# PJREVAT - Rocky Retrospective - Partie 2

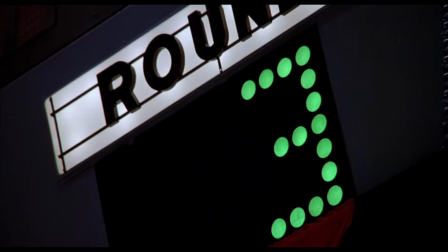[16:48]
Pour appuyer le dernier round du dernier combat, il lance la musique dès le début du temps de récupération,
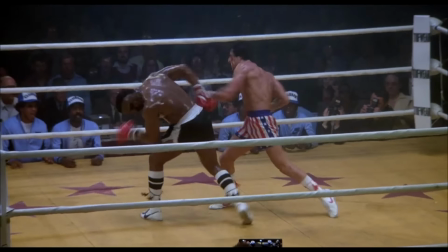[16:52]
mais elle reste assez discrète jusqu'au dernier coup, qu'elle souligne avec un ensemble orchestral pour indiquer l'issue du combat.
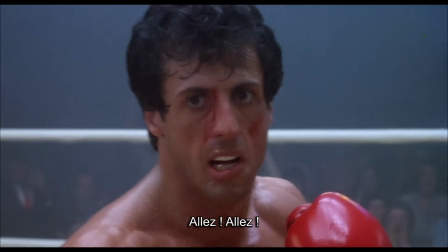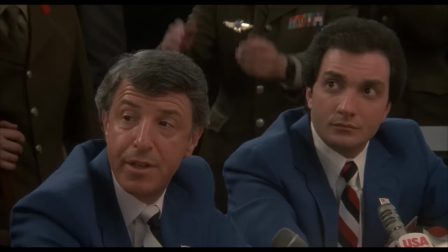[17:02]
Rocky IV reprend la même façon de fumer les combats, faisant intervenir la musique au même moment et usant des mêmes artifices.
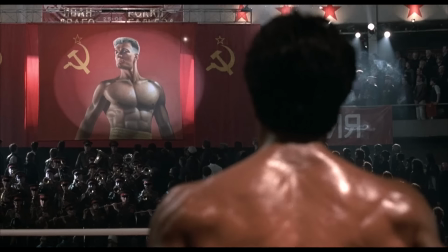[17:07]
Afin de nous mettre dans la peau du boxeur, Stallone travaille à faire ressentir la démesure de Drago.
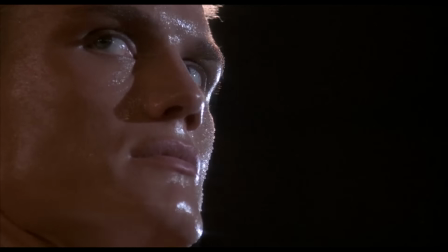[17:11]
Son arrivée le présente comme un opposant de légende, travaillant totalement l'image du Goliath, débarquant dans le coliseum pour mettre à mort un gladiateur.
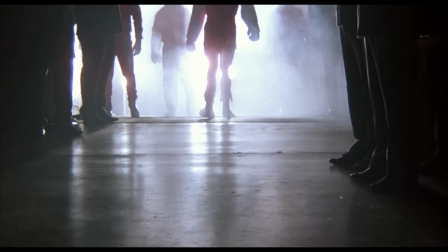[17:18]
Il est d'abord révélé dans un panoramique vertical, un projecteur dans le dos faisant de lui une simple silhouette, menaçante. Il avance dans la foule, seul à être éclairé, semant de la fumée sur son passage tel un Godzilla dans une métropole.
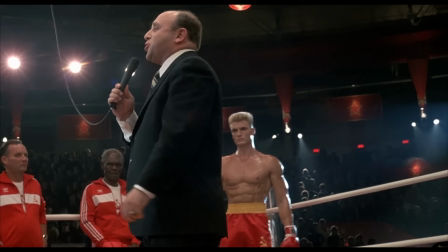[17:29]
Toujours pour nous mettre à la place de Rocky, on notera que le russe n'est pas sous-titré, comme l'annonceur par exemple, ce qui nous met bien dans la merde pour savoir à quel chiffre on est le décompte de l'arbitre.
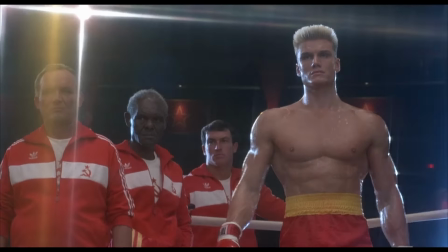[17:38]
Pour dynamiser le combat de fin d'une façon originale dans la saga, il va utiliser divers effets à la mode à l'époque.
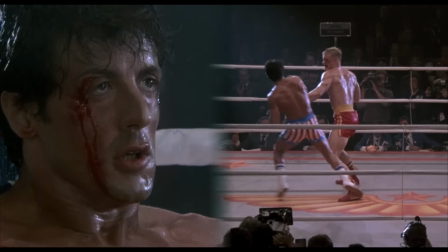[17:43]
Afficher les rounds en surimpression qui traversent le cadre, utiliser des split screens, faire des arrêts sur image mêler des images en mouvement,
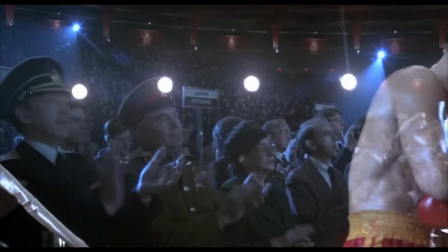[17:48]
bref, tout un panel d'effets de montage un peu criards mais qui ne dénotent pas pour autant dans la saga.
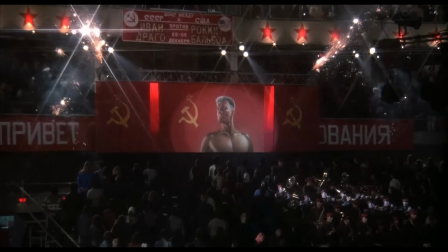[17:53]
On notera aussi une utilisation très visible du filtre Star qui transforme les halos de lumière en étoiles, déjà présents dans les autres films, mais beaucoup plus visibles ici, sans doute pour jouer sur l'étoile communiste.
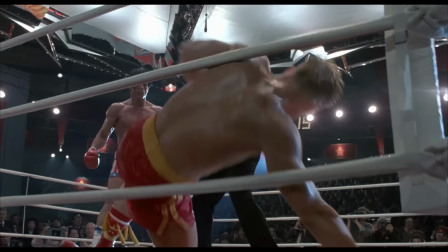[18:02]
L'issue du combat est un chaos, pur et simple de l'adversaire, le but étant de mettre en avant la méthode américaine, et de venger Apollo Creed.
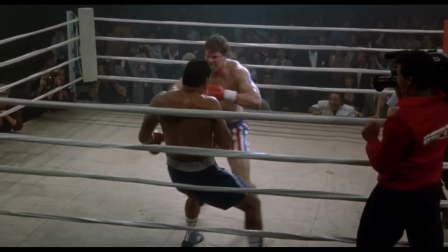[18:10]
Dans Rocky V, Avildsen reprendra exactement la même réalisation pour les combats de Tommy, presque tous représentés pendant des montages musicaux.
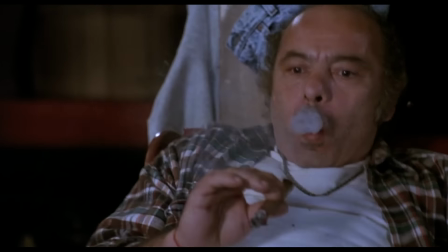[18:16]
Le plus intéressant est plutôt de voir comment le montage exprime que Rocky se projette sur Tommy en synchronisant les plans sur le Punching Ball avec les coups du boxeur.
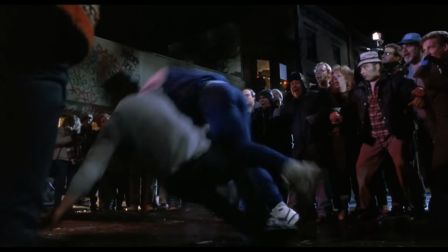[18:26]
Le combat de rue finale est beaucoup plus surprenant en terme de mise en scène puisque pour la première fois la bataille n'a pas lieu dans un ring.
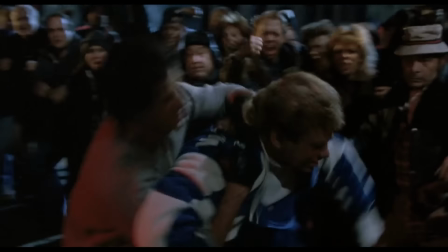[18:32]
Avil Sen prend une caméra épaule munie d'une focale très courte pour rester au cœur de la foule et accompagner Rocky.
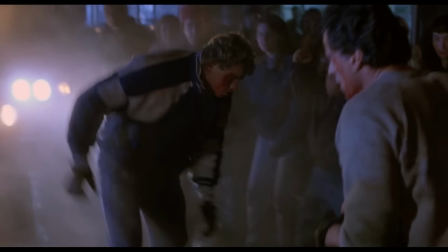[18:37]
Elle est au niveau du visage quand il mène, ou plus près du sol quand il se fait battre, souvent débullé pour dire que c'est la rue et qu'on oublie les règles.
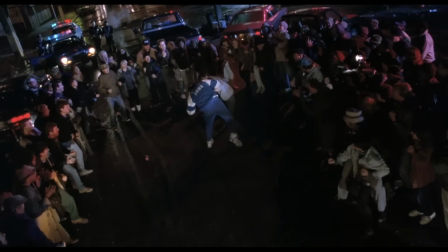[18:44]
Quelques plans zenithaux sont ajoutés pour conserver une vision globale de la situation,
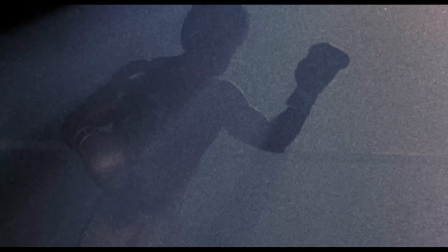[18:47]
et surtout de nombreux extraits des films précédents, certains étant même probablement des rushs des anciens films, qui apparaissent par flash et sont agrémentés de zoom et de filtres de couleurs,
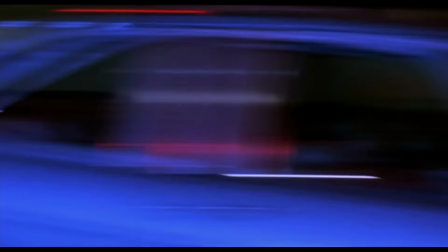[18:54]
représentant les expériences de Rocky, les souvenirs marquants qui ont fait de lui le boxeur qu'il est, et qu'il reste, malgré ses échecs.
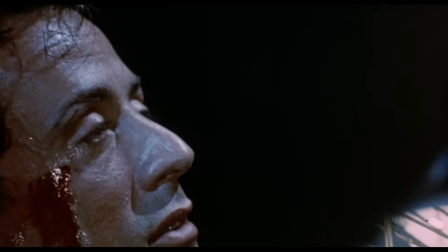[19:01]
Le tout début du thème de Rocky l'accompagne quand il se relève pour l'avant-dernier round, mais le combat souffre d'une musique mélange de hip-hop à la boîte à rythme avec un orchestre,
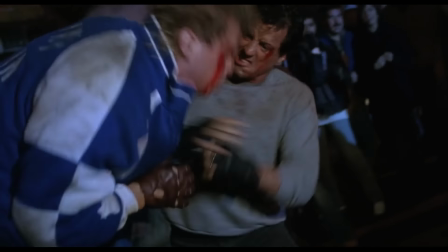[19:08]
qui donne à presque toute la scène la même saveur, sauf bien sûr au climax, ce qui consiste encore une fois à mettre l'adversaire à terre, comme symbole de la capacité que le boxeur a affronter ses erreurs.
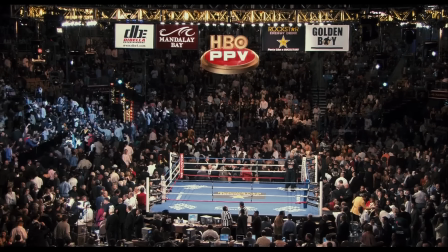[19:16]
Rocky Balboa ne contient qu'un seul affrontement, et Stallone s'est donc employé à le choyer.
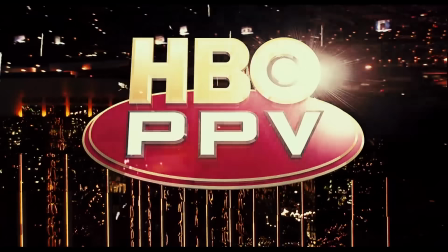[19:21]
La mise en scène du film laisse place à l'habillage des retransmissions d'HBO, synthé, statistiques des adversaires et animateurs inclus,
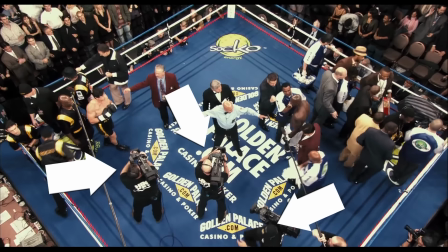[19:27]
et surtout abandonne la pellicule pour la caméra dite Broadcast, la caméra de télévision, ici en haute définition, ce qui était encore relativement nouveau en 2006.
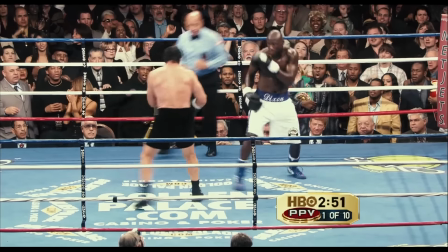[19:35]
L'intérêt de l'image haute définition est d'assurer de laisser le jeu des acteurs visible lors des plans larges habituels, et ainsi de laisser leurs émotions transparaître.
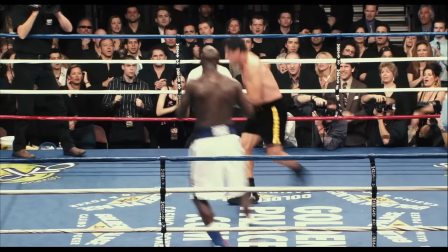[19:42]
La frustration de Rocky face à son mauvais début de combat, ou la douleur de Dixon quand il se casse la main, serait en gros plan dans les autres films, mais peuvent être ici ressentis au milieu du combat,
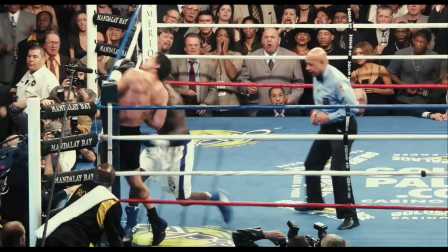[19:50]
augmentant le réalisme.
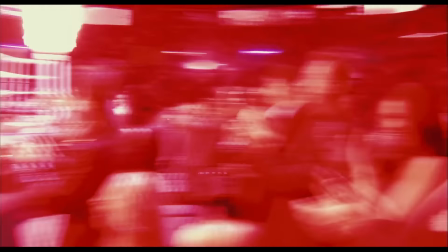[19:52]
Cela apporte une image très différente du cinéma, gérant beaucoup même bien les fortes lumières par exemple, bien qu'elle exploite également le filtre star vu précédemment, l'image de télévision devra être la plus lisible possible,
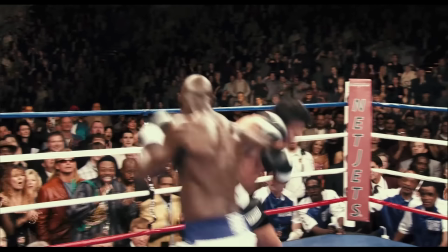[20:00]
avec une très vaste profondeur de champ qui laisse la foule nette même en foin.
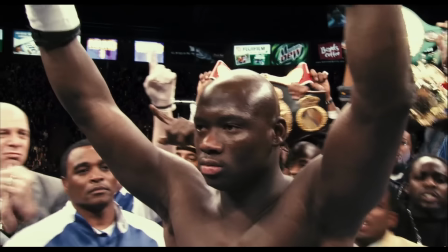[20:03]
Il reprend même les transitions à fondu utilisées par la chaîne en début de combat, qui donnent un aspect véridique, comme si on savait que, techniquement, ça impliquait d'être en direct à la télévision.
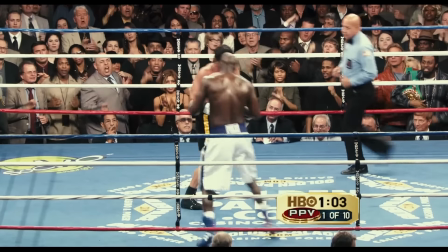[20:12]
Sentiment bien évidemment à son paroxysme quand les 1ers rounds sont entièrement accompagnés d'un timer, qui explicite le montage en temps réel.
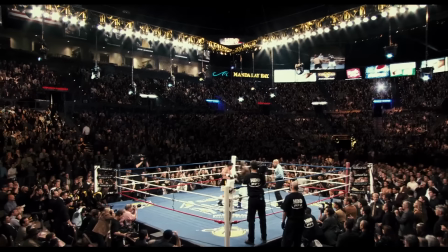[20:18]
Pour augmenter encore le réalisme, l'équipe de tournage est en fait tapée l'incruste dans un vrai match retransmis par HBO,
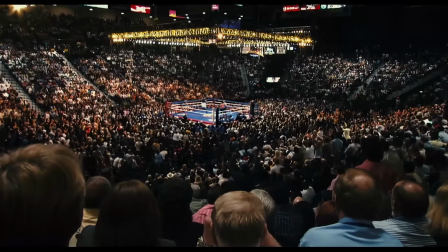[20:24]
et réutilisait les salles de conférence et les journalistes présents, ainsi que le stade et surtout son public, qui leur a coûté une fortune de faire jouer par des figurants.
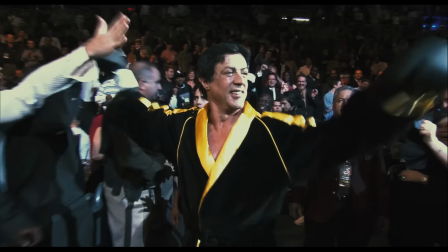[20:30]
Les gens présentes se sont d'ailleurs pas fait prier pour véritablement scander le nom de Rocky, et même la sortie de salle est une réaction authentique et spontanée de la foule, selon la légende de tournage,
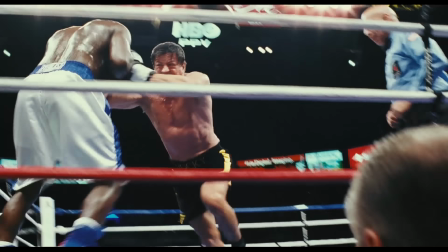[20:38]
bien sûr. Enfin, Stallone a demandé un travail de réalisme très poussé sur les bruits des coups de poing,
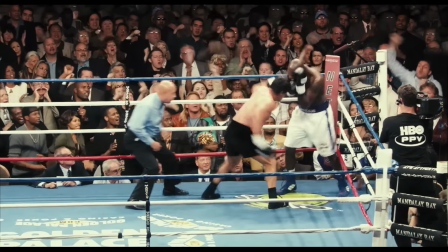[20:43]
qui d'ailleurs ont véritablement été changés lors de jouxtes non chorégraphiées, plus naturelles, raison même pour laquelle il a pris Tarver dans le rôle de Dixon.
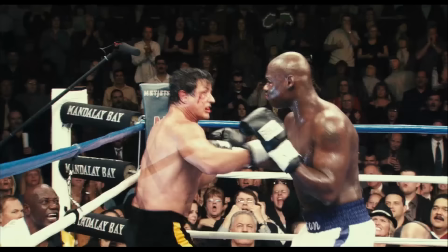[20:50]
En fonction de la surface frappée, de la vitesse du cou, de la force du boxeur qui frappe, chaque son est différent, et selon le réalisateur, ils n'ont même pas rajouté de bruit au-dessus des coups manqués,
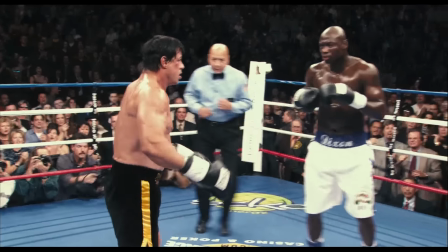[20:58]
qui ne touchent pas réellement.
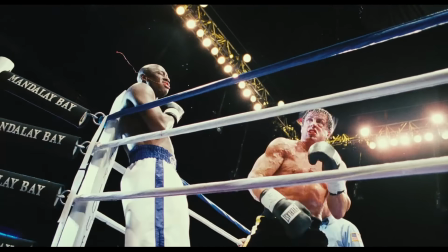[21:00]
Cela étant, il s'autorise à nouveau un montage éditionnel à de la musique pour résumer les rounds de 3 à 11, parce que depuis le dernier film, on a limité le nombre de rounds en match professionnel à 12,
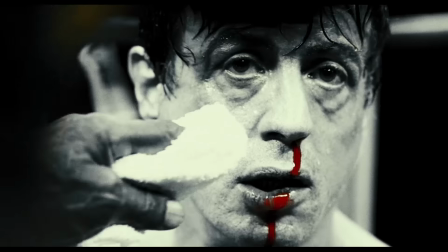[21:07]
où il se lâche TOTALEMENT sur les effets spéciaux, du filtre qui enlève toutes les couleurs sauf le rouge, aux images quasi subliminales, zoom et surimpression.
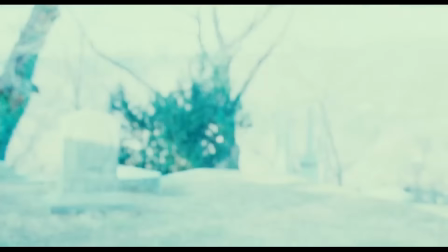[21:16]
A ce moment, l'état d'esprit, les émotions que ressentent les deux adversaires, sont illustrés en priorité sur leur résumé du déroulement du combat.
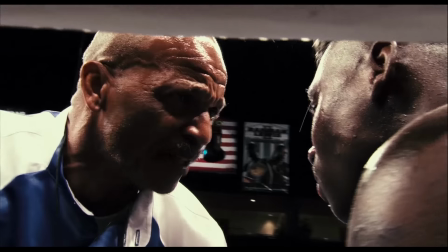[21:23]
Chacun des combattants ayant cette fois quelque chose à prouver, Dixon qui est un bon boxeur incapable de révéler son potentiel parce que personne n'a son niveau, et Balboa qui l'a encore de la valeur dans le monde moderne,
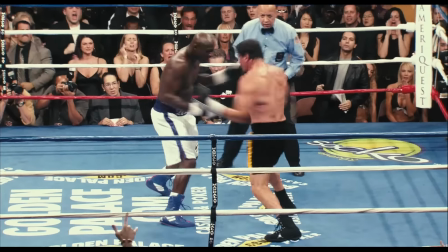[21:31]
Le match est pour la première fois terminé avec les deux combattants encore debout, sans jouer sur un time-out, la cloche interrompant deux boxeurs dans le feu d'un combat honorable où ils dépassent leurs limites,
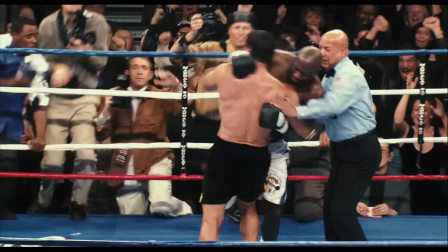[21:40]
qui donne l'impression qu'ils auraient pu continuer éternellement, et prouve donc qu'ils ont une valeur si ce n'est égale, au moins équivalente. Vous l'aurez remarqué, l'utilisation de la musique est assez classique dans la saga Rocky. Composée par Bill Canty, à l'exception du quatrième film où il est remplacé par Vince DiCola, elle sera plus intéressante à analyser dans deux séquences en particulier où elle a l'occasion de briller, les ouvertures de films, et bien sûr... Les Trainings Montage. La fanfare de Rocky ouvre les deux premiers films, et il est révélateur de comparer les réorchestrations. Dans le premier Rocky, un modeste ensemble de trompettes joue le thème en mezzo forte,
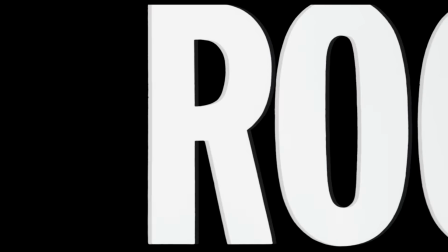[22:12]
qui est une sorte de norme, de puissance basique à laquelle un orchestre joue une partition, qui semble annoncer un combattant un peu minable,
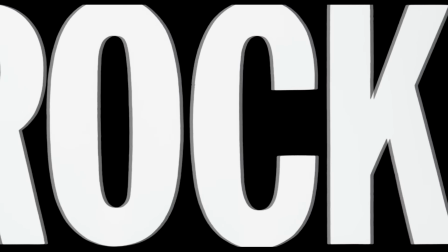[22:18]
comme si un simple esclave entrait dans l'arène, ouvrant le film sur un sous-texte de combat de Gladiator.
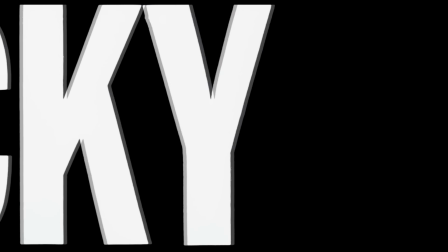[22:22]
La musique est jouée sur un titre à la taille impressionnante, mais avec des traits assez fins proportionnellement à la taille, en simple blanc sur noir, qui appuie la modeste menace que représente ce petit qui, malgré tout, rêve grand. La suite s'ouvre avec une réorchestration très révélatrice du thème de Rocky.
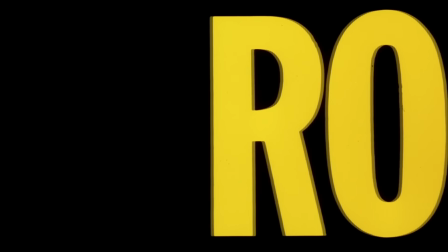[22:36]
Celui-ci est joué en forté, qui rendent les trompettes d'origine plus perçantes pendant qu'une deuxième ligne de trompette s'additionne, jouant l'accord un ton plus aigu.
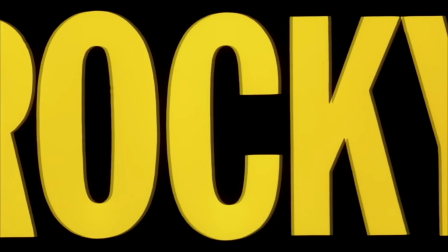[22:44]
Surtout, au lieu de rester ouvert, en suspens, il est terminé par un troisième accord, majeur, qui place l'enjeu un cran au-dessus du film précédent.
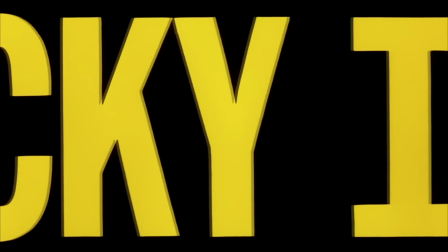[22:52]
Juste avec l'orchestration de l'ouverture, on sait que cette fois, Rocky va gagner.
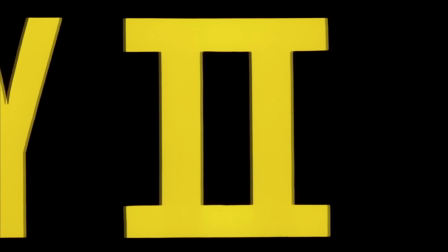[22:56]
Notons également que les lettres sont devenues jaunes, parce que doré c'était pas hyper facile à rendre avec cette police d'écriture, ce qui là aussi appuie le récit.
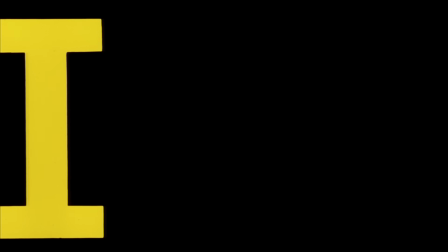[23:04]
Il ne s'agit plus d'un simple esclave dans une arène affrontant le champion, il est désormais lui-même annoncé comme un gladiateur.
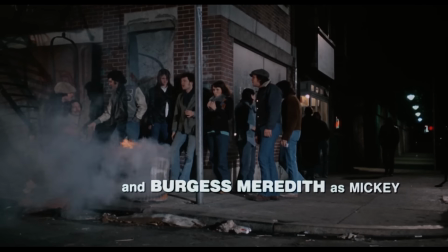[23:09]
L'autre musique intéressante à comparer, c'est celle du générique.
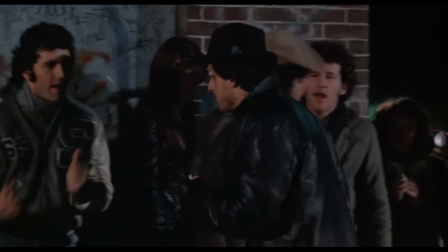[23:12]
Le premier film, Fauché comme nous l'avons vu, l'exprimait jusqu'au bout avec les chanteurs de rue, parmi lesquels se trouve Frank Stallone qui chante a cappella avec un son intradigétique qui implique que quand on ne les voit plus,
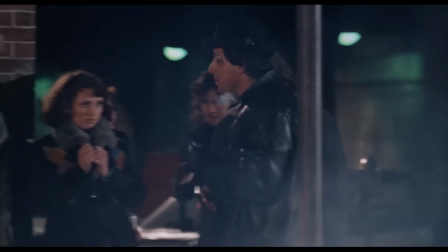[23:21]
on ne les entend plus. Tout ça donne l'idée qu'on rentre dans un monde un peu minable, monde que Rocky va essayer de changer dans la suite, raison pour laquelle, quand il y recroise les chanteurs, il fait ça.
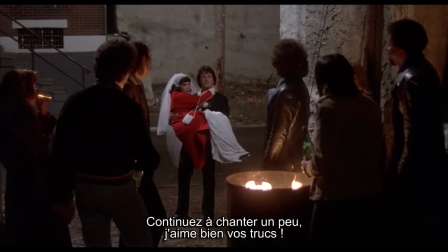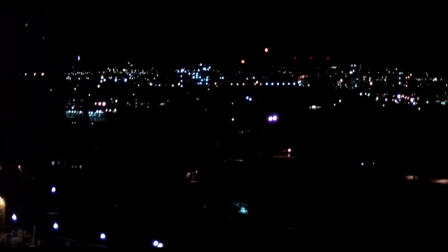[23:38]
Il a changé la musique, comme il va changer son monde avec le match retour. Le générique lui-même est une version jouée très lentement du thème de Rocky, qui lui donne un aspect plus jazzy.
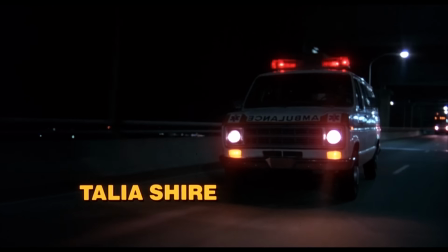[23:47]
Le jeu de mise en scène étant de la superposer au parcours de l'ambulance, comme pour appuyer que c'est un peu mieux que le film d'avant, mais pas ouf non plus.
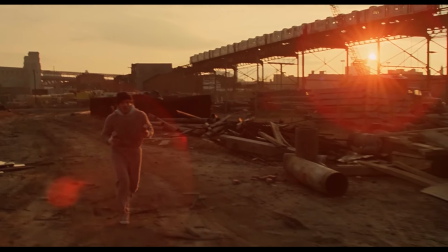[23:54]
La dernière musique importante à comparer est la célèbre chanson Gonna Fly Now, iconique du training montage, que Rocky a pour ainsi dire inventé.
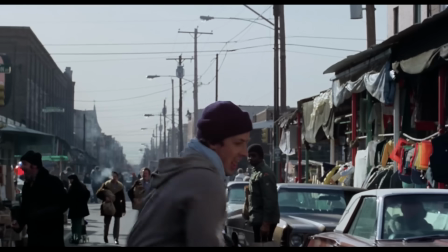[24:01]
Ce qui est amusant, c'est l'histoire de la composition, qui s'entend d'ailleurs clairement dans le résultat final.
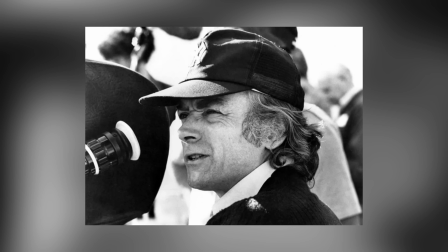[24:05]
Avilsen ne comptait faire à l'origine qu'une petite séquence de 30 secondes de montage sur l'entraînement, et avait demandé à Bill Conti cette durée de musique pour aider le monteur.
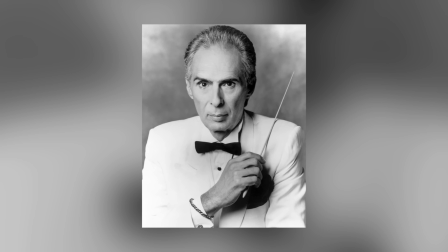[24:13]
Devant le résultat entraînant, Avilsen demande à Conti de lui rajouter 20 secondes, ce qu'il fait en augmentant simplement la partie précédente d'un ton.
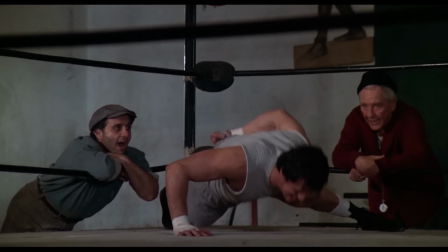[24:19]
Et puis Avilsen demande s'il peut rajouter encore 20 secondes, avec des chœurs qui chantent, il se donne à fond, il devient plus fort...
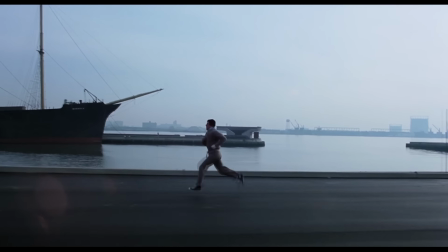[24:27]
Et encore 20 secondes, et à chaque fois quand il doit faire une fois en climax, parce que la séquence est censée se terminer, donc à chaque nouveau tronçon ajouté, il doit soit monter encore d'un ton sa mélodie,
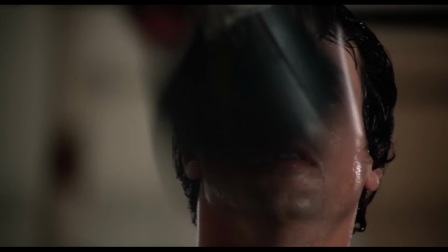[24:35]
soit varier clairement le rythme. Et au final, si vous écoutez la chanson, vous verrez que c'est un collage de compositions de 20 secondes les unes derrière les autres, toujours en progression.
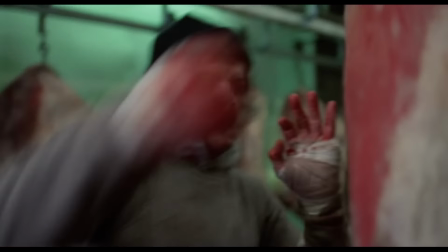[24:43]
Le plus dur serait apparemment de trouver les exercices pratiqués, et de l'aveu de Stallone, plusieurs n'auraient rien à voir avec la boxe, c'est pourquoi on le voit surtout en train de courir.
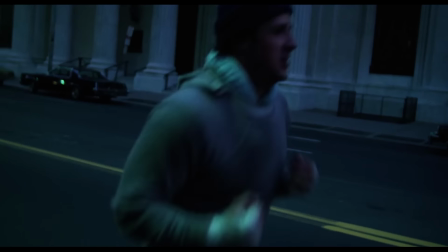[24:51]
Pour l'anecdote, toutes les scènes de jogging ont été tournées en une journée, l'équipe filmant avec la steady cam depuis l'arrière d'une camionnette, poussant Rocky dehors quand il voyait un lieu intéressant à filmer.